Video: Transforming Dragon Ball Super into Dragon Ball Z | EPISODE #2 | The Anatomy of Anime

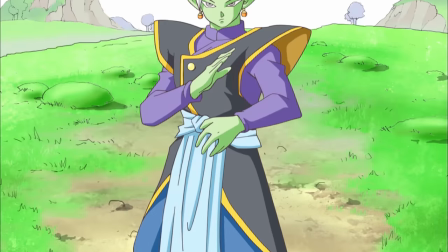(8:06)
Introduced in episode 52 of Dragon Ball Super, Zamasu might seem like a character prototypical of the Super series, but in reality,
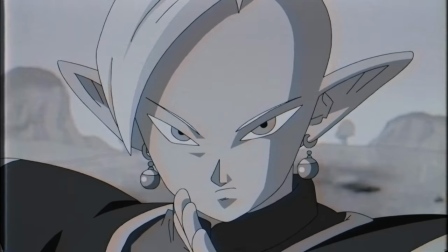(8:13)
he actually follows relatively closely in line with the same sort of design philosophy the other Kais and Z did also,
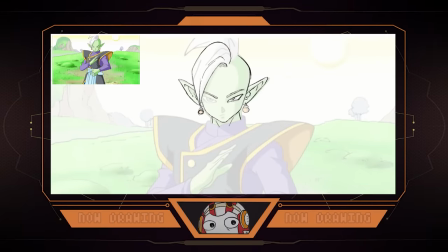(8:19)
canon or otherwise. Therefore, Zamas is an example of a design that only required minor alterations to bring it into a classic style and aesthetic.
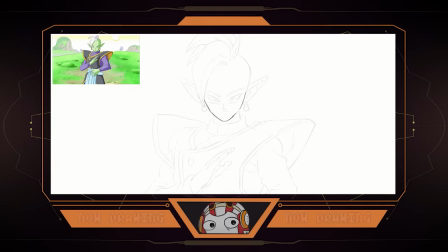(8:25)
The body itself needed a greater level of detail first and foremost, with the hands receiving most of the focus, but by far what needed the most attention was the face.
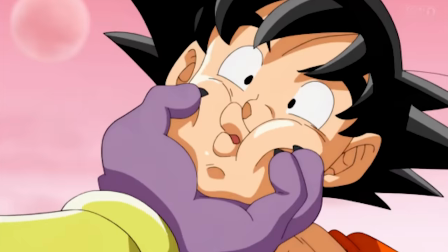(8:33)
The existing face is something that was very... super, for lack of a better term, and as such,
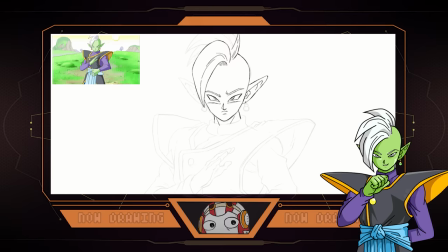(8:38)
we need to DBZ-ify it, Granting Zamasu a slimmer, more pronounced jaw, sharper features, and a host of shading changes,
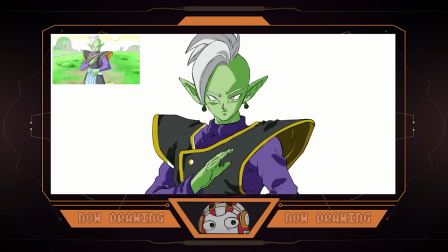(8:45)
it took our combined efforts to get the face just right, but eventually we all settled on a look we were happy with that to my eye seems like something you'd see in the Android arc.
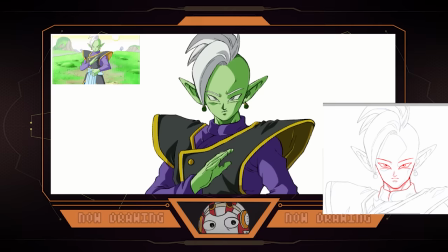(8:53)
The body is full of lovely loose folds and angles evocative of the Saiyan arc, while the face has the robust blockiness that would come into play in the later Cell and early Boo era.
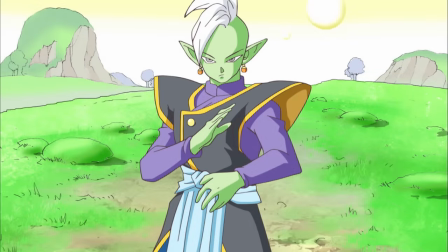(9:02)
It's an awesome hybrid and all we gotta do now is add the filter. Looks perfect.
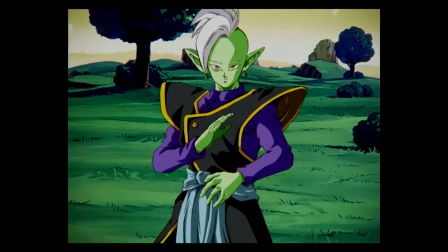(9:07)
Fittingly evocative of the classic era of Dragon Ball Z. Next up, Trev.
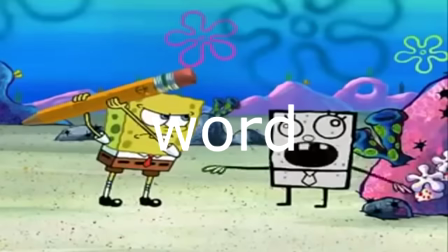(9:13)
Yeah, but first a quick word from our sponsor.
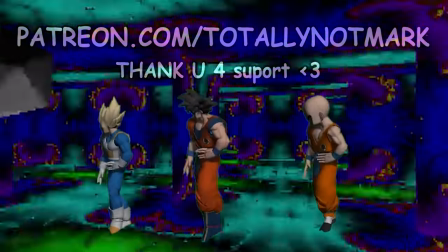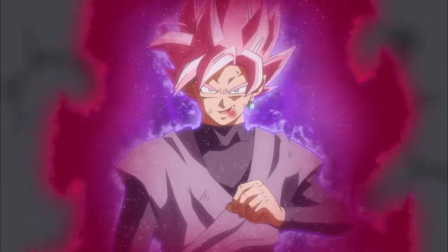(9:25)
Super Saiyan Rose, while I find it difficult to understand narratively, it's still damn cool to look at.
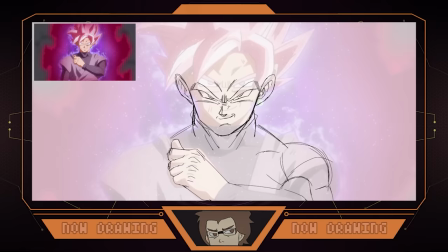(9:31)
Despite tackling it in the last video, we thought it would be fun to try it again since AJ wasn't super happy with the aura and Keisuke Masanaga's
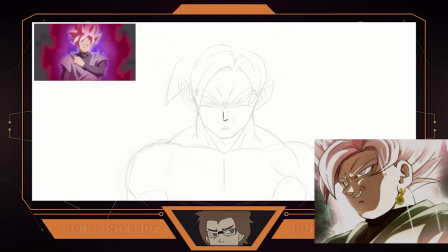(9:38)
style that he replicated isn't exactly the most representative of what Dragon Ball looked like on a regular basis.
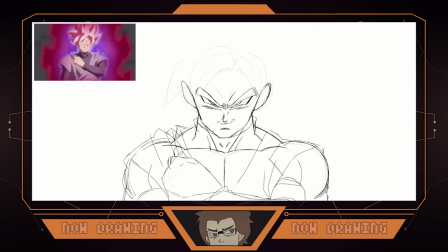(9:43)
In response, we've decided to fall back on that classic Tadayoshi Yamamuro style. Given this modern iteration of the character is from the very same animator, we thought it would be interesting to see what the character might look like if we picked the same man again, but rewound his style back in time to the Boo arc.
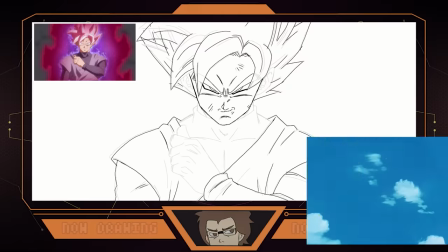(9:59)
After following a massively successful stint in his debut effort as a character designer for the first Broly film,
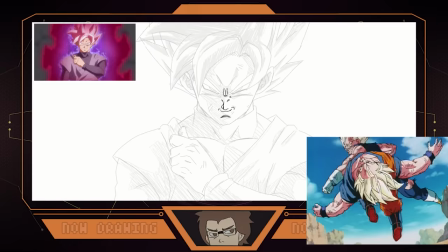(10:04)
Yamamuro later replaced Minoru Maeda as the character designer for all the subsequent Dragon Ball Z movies.
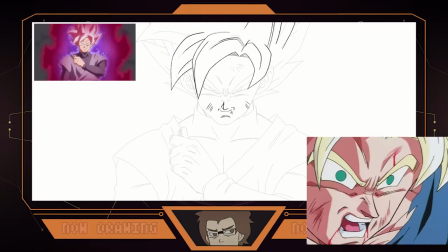(10:09)
Gone were the rougher, more rugged features associated with the Saiyan, Frieza, and Cell sagas, instead replaced by a softer,
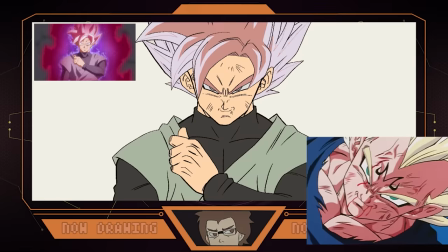(10:15)
more contemporary approach that many today associate with Dragon Ball Z as its defining aesthetic.
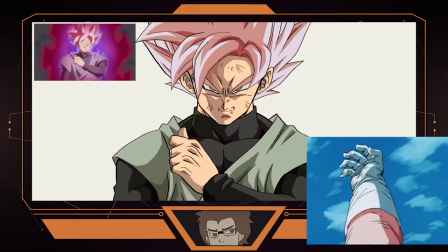(10:20)
And when it comes to this drawing, the style being attempted is very much Trev's bread and butter as an artist.
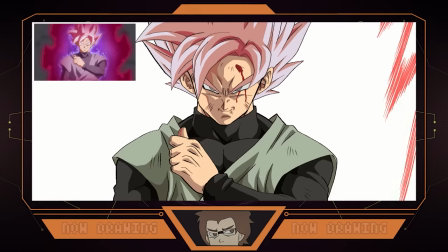(10:25)
I'm convinced he could produce stuff like this in his sleep, and he pretty much does it with this right here. Amazing work, Trev.
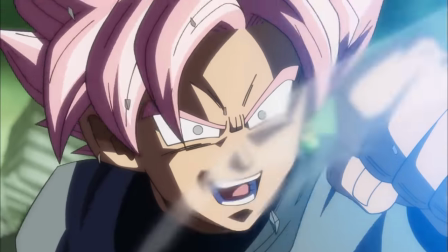(10:31)
And with the filter, it looks amazingly authentic for the time period attempted.
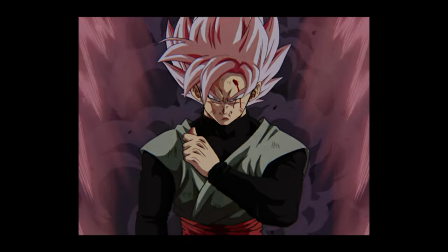(10:38)
And I think we actually nailed the aura this time. But no time to waste. Next up is Editor-san.
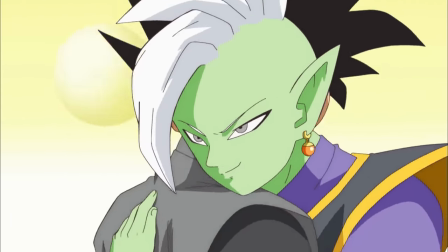(10:45)
No one does self-love quite like Zamasu. No matter what form he's in, whether that be the regular green form, Goku, or indeed the sky.
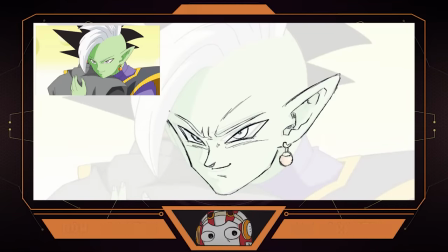(10:53)
And tackling his final piece in this video, we get to see a reimagining of the fabled hug between self-proclaimed gods.
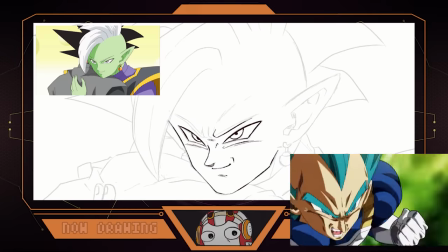(10:59)
One of the many requests we received in the last video was to tackle characters like Beerus, Whis, Jiren, etc.
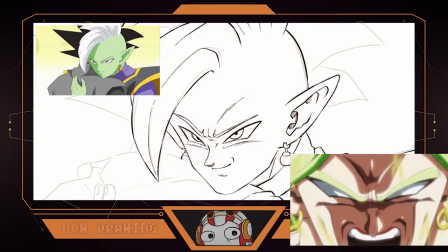(11:05)
The thing is, there's not a whole lot you can do with those designs to make them look quote classic.
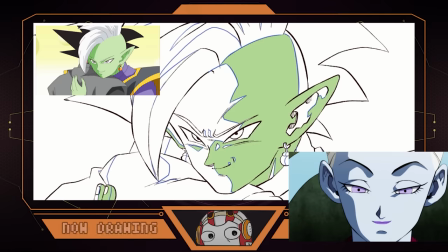(11:10)
We can add some extra shading much like Yuya Takahashi did in the Tournament of Power but at the
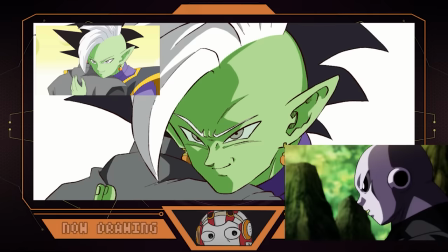(11:14)
end of the day it would very much be like slapping an old coat of paint on and calling it a day. Whereas with this piece it very much offers us something to work with. And work with it he most definitely did.
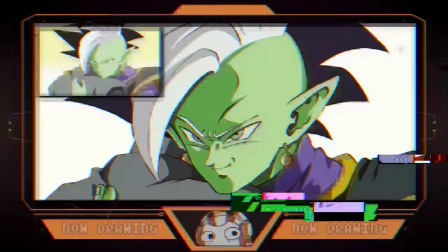(11:25)
Applying the same colors he used in the prior Zamasu illustration we get a nice reimagining of this bromance.
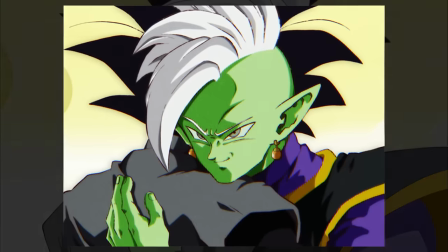(11:30)
And with the filter, it looks even better. A love that transcends both time and style apparently.
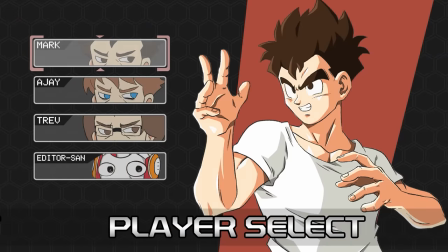(11:36)
Next up, me. Tackling something a little more ambitious than I first anticipated.
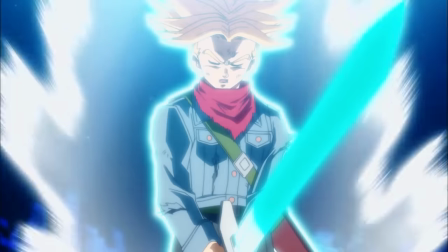(11:43)
Episode 66 for many is one of the best looking episodes in the series and nestled within it sits this ethereal and dreamlike illustration.
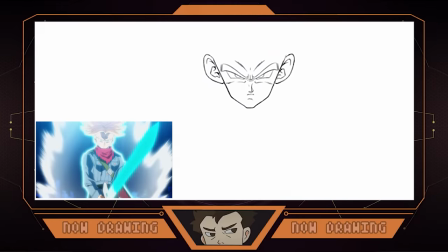(11:50)
And I say dreamlike because in reality it makes absolutely no sense. But who cares because it looks awesome.
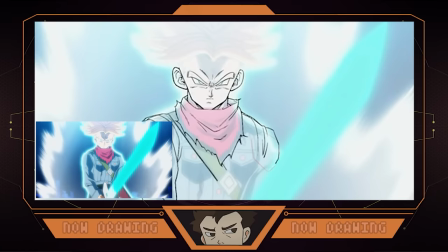(11:56)
Coming to us courtesy of legendary mech animator Ken Otsuka, the scene and indeed the drawing in question is very polished and pretty.
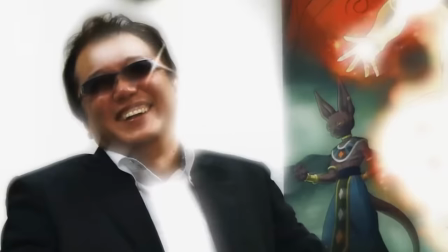(12:02)
So let's try to do some weird stylistic stuff to it. Tadeyoshi Yamamuro is a name that's been thrown around a lot during this video.